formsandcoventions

This is evaluation question one of our media project on Forms and Conventions concerning our editing choices, filming choices and everything to do with how we made our film.
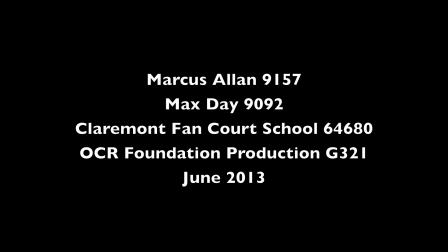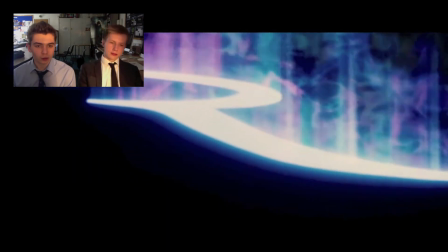0:23 Our film starts with the Regency logo which is our chosen distributor and this is pretty much how all films start.
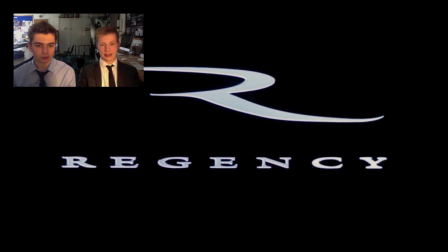0:29 And we did research on this distributor and they distribute similar films to what we're making.
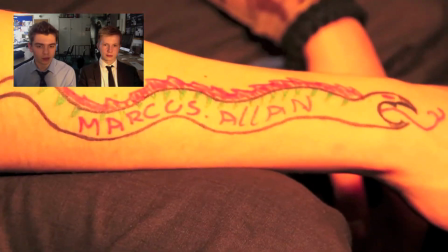0:36 The start of our film uses very heavy metallic-looking text which connotes heavy metal which is what our film is about.
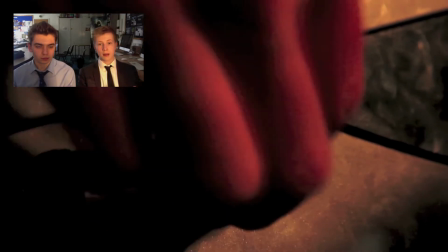0:44 And between these metallic texts we have lots of shots of guitars, guitar picks and the volume knobs from guitars to make sure that the audience knows
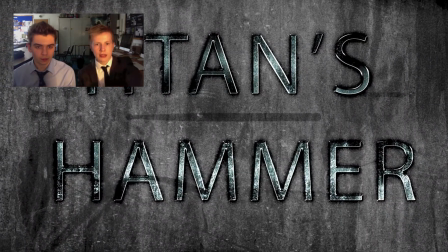0:53 that this is a band and we even have a little silhouette of a drumstick in our logo.
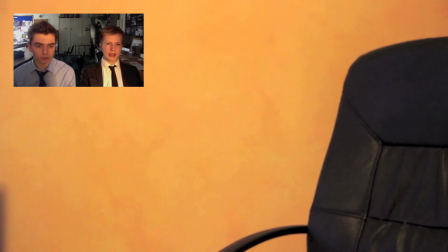0:58 The text right here is key to any documentary as and the static in between
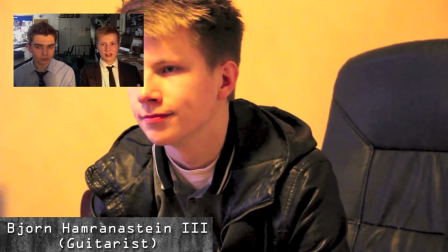1:04 it shows that this is quite old and is a TV program.
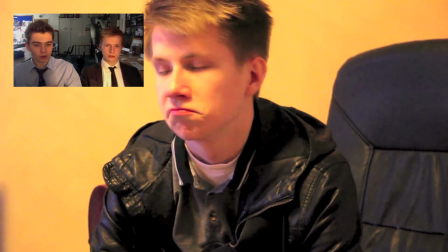1:11 We also decided to use the smaller text bars that would pop up and show what their role in the
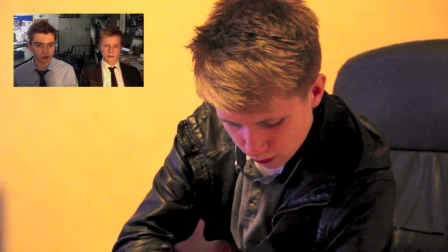1:18 band was and this is used a lot constantly in interviews so this also connotes the interview style,
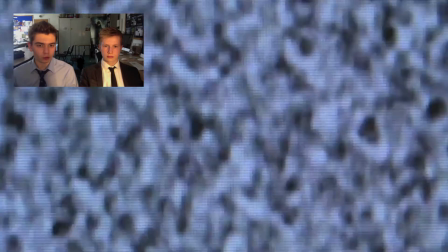1:27 so we decided to do this to help observe the genre codes.
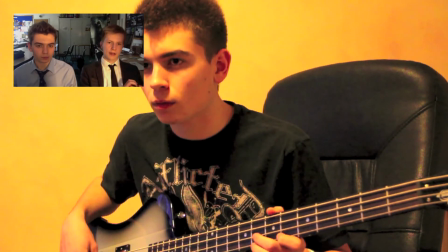1:33 And as you can see, they're both dressed very metal band-ish,
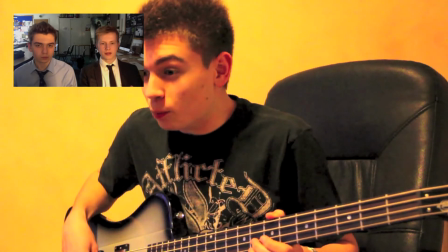1:39 and they're both holding guitars as well to show that this is a band in question that we've just had that big build-up to.
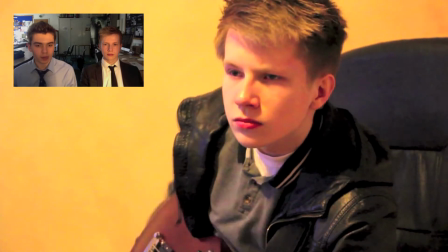1:49 We decided to, because it's a mockumentary, we decided that the band would be breaking all the codes and rules about giving interviews,
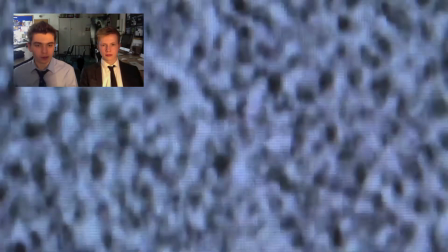1:57 so the interviewers are being very articulate about their questioning, but these are just two drunken,
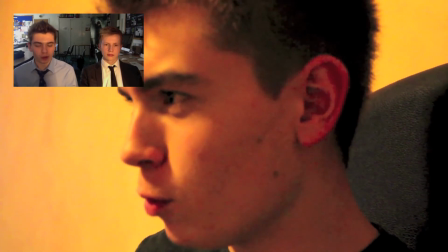2:02 mind-addled louts, and all they're doing is just breaking the rules and just not behaving or paying attention,
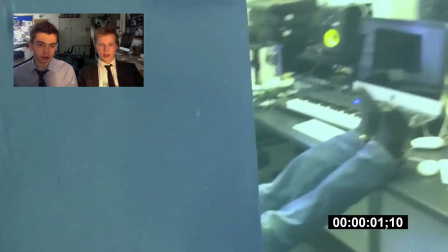2:11 being very rude and acting very stupid, because this is what they are. The shot here is filmed with... it's handheld.
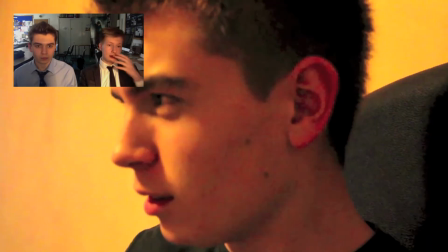2:20 There's time codes in the bottom right-hand corner to show that this is just a little handheld camera and that it wasn't meant to be filmed.
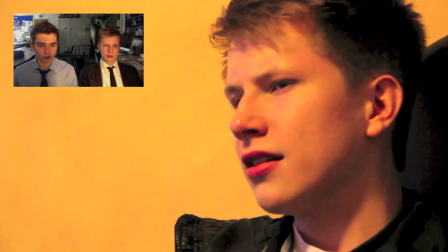2:29 And here we used the editing to cut back and forth to show that it is a sort of shared thought. a mutual feeling between them.
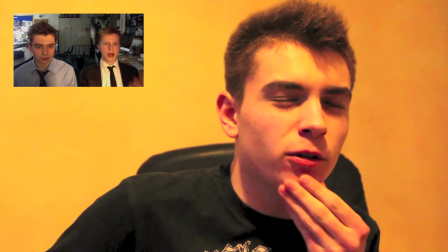2:38 Here we use lots of really tight shots to show the havoc and show that this metal band is havoc.
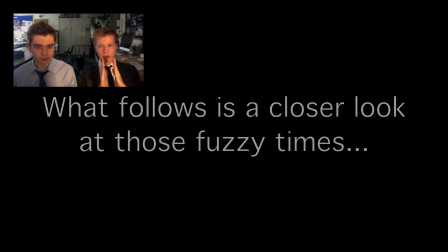2:47 We give a whole history of this band in a very short moment. And this...